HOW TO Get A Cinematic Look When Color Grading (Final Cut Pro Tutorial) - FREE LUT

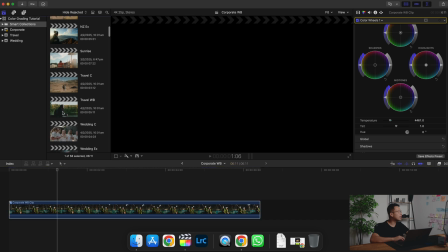8:17 Now we're gonna move on to a next example right here.
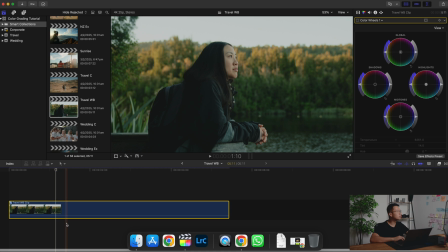8:21 So in this shot, it definitely looks a bit off. It looks a bit too green for my liking. The skin tones isn't popping out. It doesn't look right, all right? So what we're gonna do is we're gonna go to color wheels again.
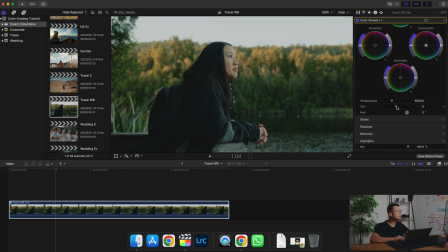8:42 And we're gonna try, oof. Because it's a bit green, we're gonna try and add in more purple to it. And we're just gonna shift the temperature so that it's a bit warmer as well.
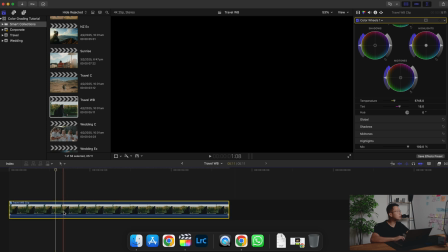9:04 I'm just keeping an eye on the skin tones to see what, to see if it looks right.
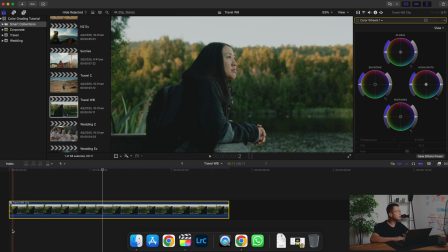9:12 So this is before the adjustment. And this is after adjustment. I think it looks a bit too purple, so I'm just gonna reduce the purple by a little bit.
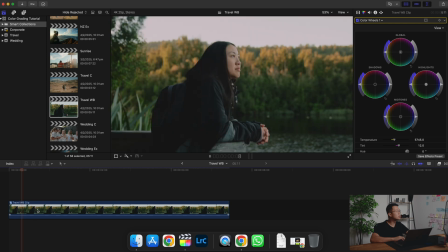9:29 Beautiful. Ah, the computer's lagging. You can see clearly the skin tones looks a lot better and a lot more natural when you have the correct white balance. Look at that. One last example here.
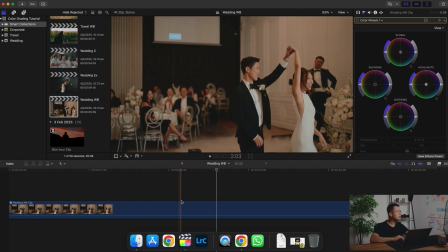9:49 In this shot, you can see that everything looks a bit orange.
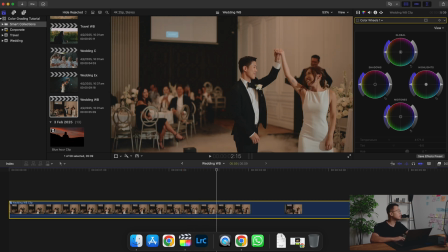9:55 So what we're gonna do again is go to your color wheels and change the temperature so that it looks a bit more blue. Oftentimes, when you move the temperature towards the left, towards the blue side, you're gonna introduce a bit more purple in the shot.
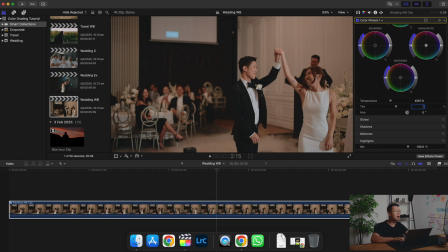10:15 So you also need to compensate by making the tint more green. Beautiful. So this is before, but everything looks quite warm.
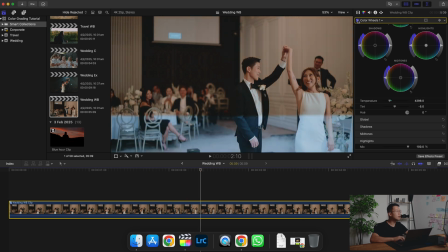10:32 And then after adjustment,
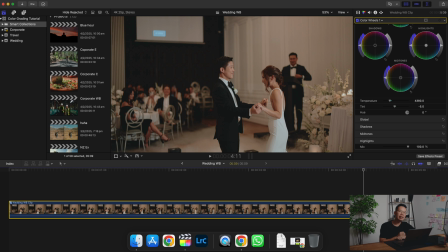10:38 everything is nice and white. Now, remember what I said, that in most situations, you want to have the correct white balance. Well, on the other hand, you can use incorrect white balance to accentuate the feeling of your footage.
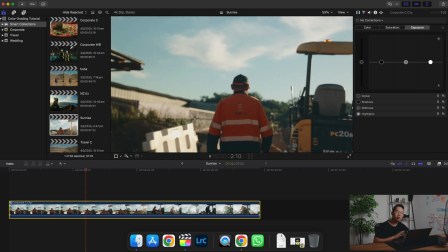10:52 For example, this is a shot that we've done during sunrise.
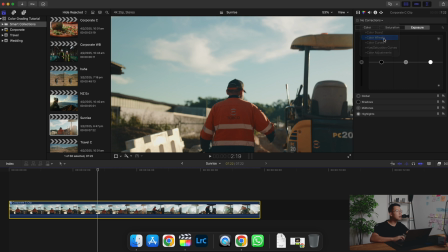10:57 So what we're gonna do is we're gonna go to color wheels and we're gonna go to highlights right here. And we're gonna shift it towards the orange side. As you can see, the whole footage is becoming more orange.
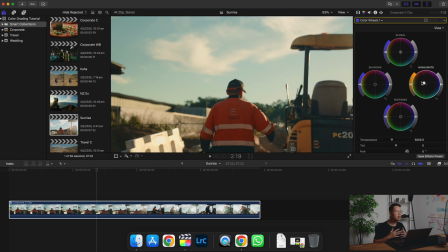11:13 Just a tad more. By doing this, we're kind of bringing the feeling of sunrise more into the shot.
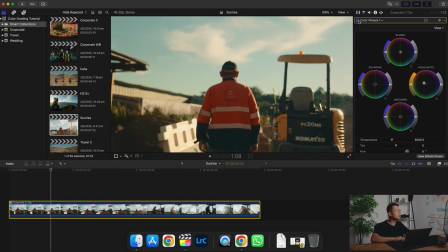11:23 Look at that. So this is before our adjustment. The shots looks good, but when you add in the adjustment,
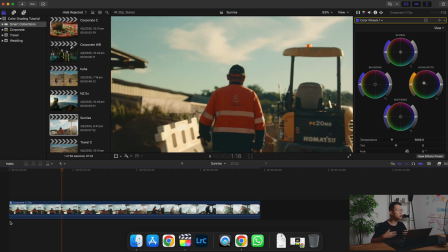11:32 it's gonna make it feel more like a sunrise because we're bringing more orange into the highlights.
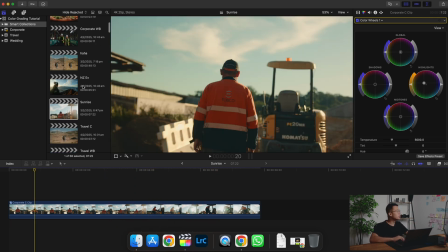11:37 So this is a trick that you can use. So another example we're gonna do is
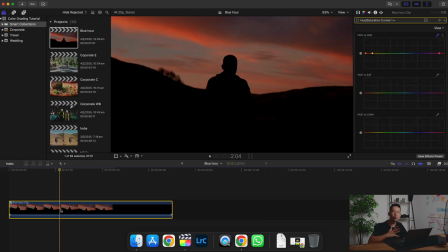11:44 shots that are happening during blue hour or purple hour or whatever you call it. So this is a period of time right after sunset where the skies look phenomenal. So what we're gonna do is we're gonna go to wheels, and there's several directions you can go here, right?
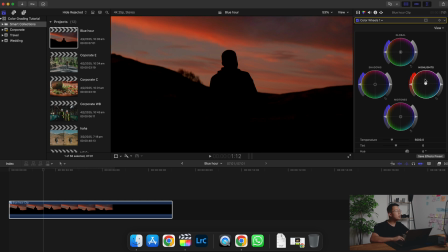12:01 We can make the sky look more orange, and then we can also make the sky look more purple as well, just to make the shot look more aesthetic and the audience will feel more immersed into the frame. So this is without the adjustment, like it's already looking great,
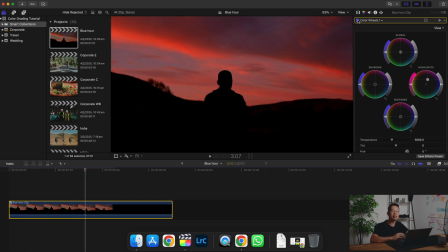12:20 but what we want to do is to accentuate the color of the sunset.
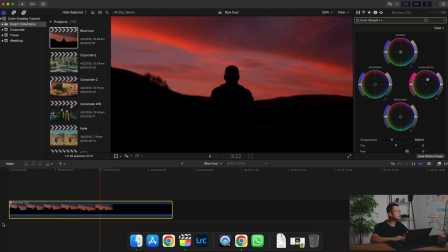12:25 So we're just going to bring in more color right here. Lastly, the third essential ingredient is your colors.
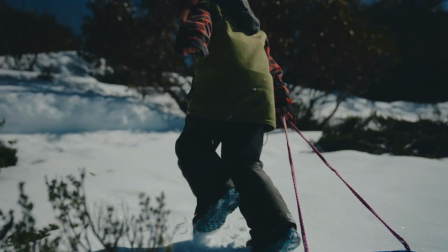12:34 So with colors, you actually have complete freedom to how you want to tweak your colors.
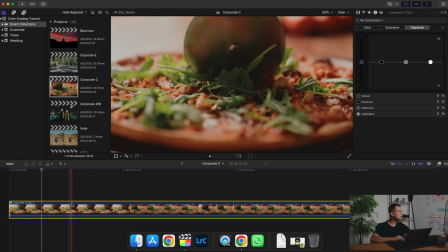12:39 So in this frame, we've got a nice looking pizza, but I feel like there's too much red in this frame.
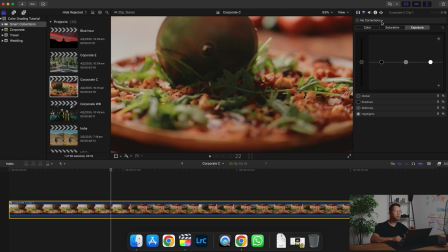12:46 It does make the pizza look a tad bit unnatural. So what we're gonna do is we're gonna go to this triangular icon again, and then we're gonna go to hue/saturation curves. So as you can see here, there are three curves over here.
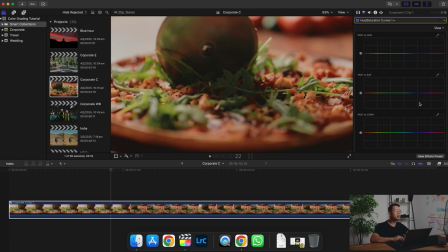13:04 For the purpose of this video, we're just gonna be focusing on the first two, right? So for hue versus hue, you have the ability to change the colors of the frame. So I'm gonna show you what I mean.
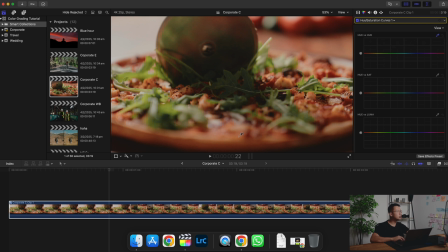13:18 I'm gonna click on the teardropper icon and I'm just gonna dip it onto the red part that I wanna change, all right? And a red dot's gonna appear here. So when you tweak it up and down, you actually have the ability to change the color of the red.
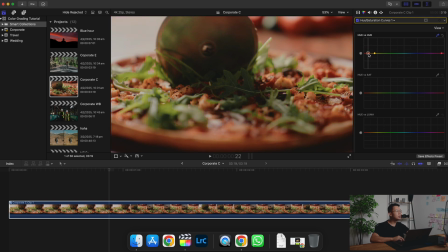13:35 You can change it to green or you can change it to purple, right? So regarding the red, I wanna change it to more yellowish. So I'm just gonna dip it slightly down, all right? There we go, beautiful. And next, I'm gonna move your attention to hue versus sat.
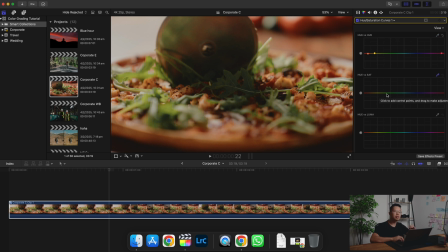13:55 Basically, this is a curve where you can control the saturation of a specific color. So in this frame, the green looks quite good, but I actually want it to be more saturated to bring out that color more.
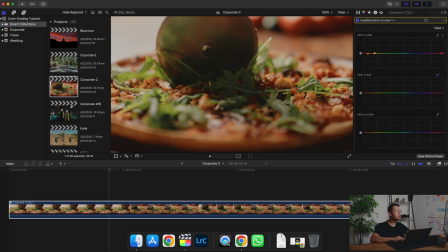14:08 So again, I'm gonna click on the eyedropper tool, and then I'm gonna click on the green, and then a dot would appear here. What I'm gonna do is I'm just gonna bring it up, and you can see it really increased the saturation of the green.
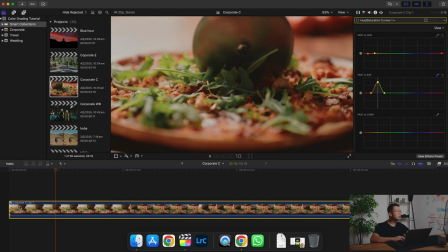14:23 So this is without the color adjustment,
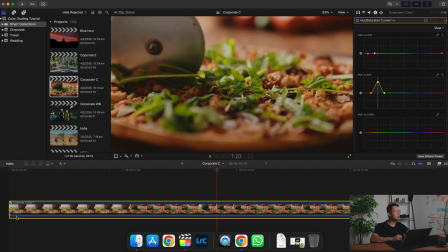14:29 and this is with the color adjustment. Look how big of a difference it makes.
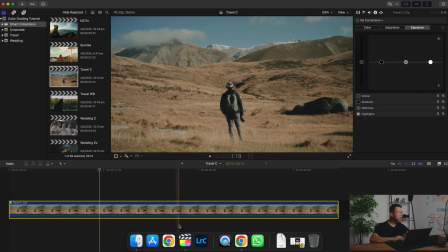14:37 Now let's look at this shot. It looks quite good, but I want to bring out more of the colors. So again, we're going to go to hue versus saturation. And the first thing I'm gonna do is I'm gonna change the color of the sky just a little bit, just to make it more teal.
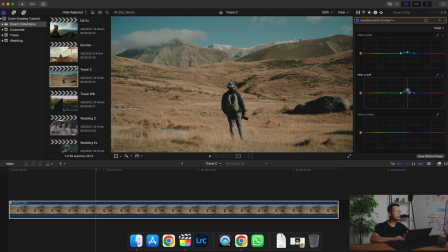14:53 And then I'm gonna increase the saturation of the sky. Beautiful. Next, I'm gonna bring out more of the colors of the grass, right? First, I'm gonna go to the hue versus hue curve and see in what ways I could change the color of the grass so that it looks better.
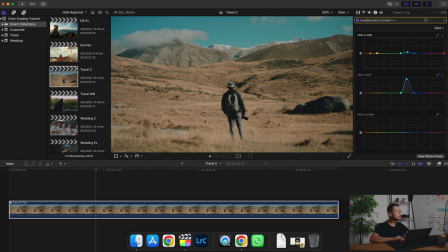15:14 I think it really looks good in its original color. So what I'm gonna do is go to the hue versus saturation curve, and I'm gonna try bring out more of the colors of the grass. Look at that. Beautiful. Now look at the shot before
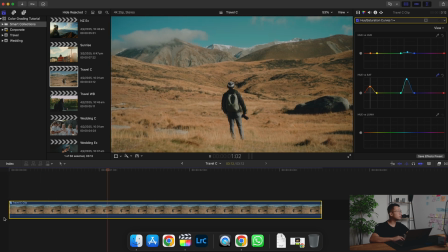15:36 and look at the shot after the color adjustment. It's making it more colorful. It's making it more immersive and making your viewers more interested in the shot.
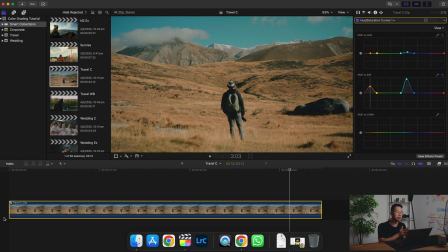15:48 You know, that's what having great colors would do to your video. Here's a shot that I did in a wedding last year.
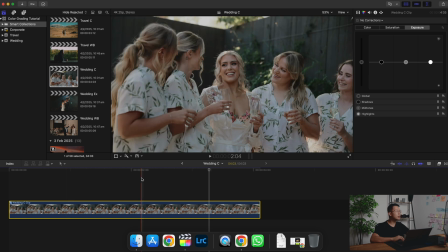15:57 As you can see, the girls look great, but I really want to accentuate the colors of their skin and also the greens that are behind them as well.
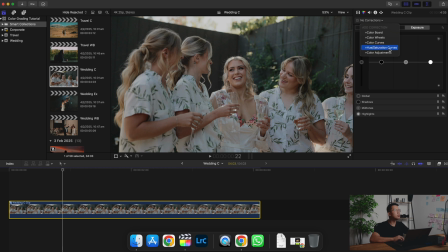16:05 So again, I'm going to go to hue versus saturation curves. I'm going to click the eyedropper 2, point it towards her skin, and I'm just going to bring up the orange just a little bit.
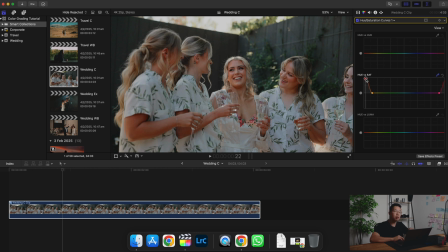16:18 Don't bring it up too much because you're going to make them look like a red lobster. Just bring it up a tad bit, all right? And next, I'm gonna click the greenery behind them, and I'm also gonna bring them up, right?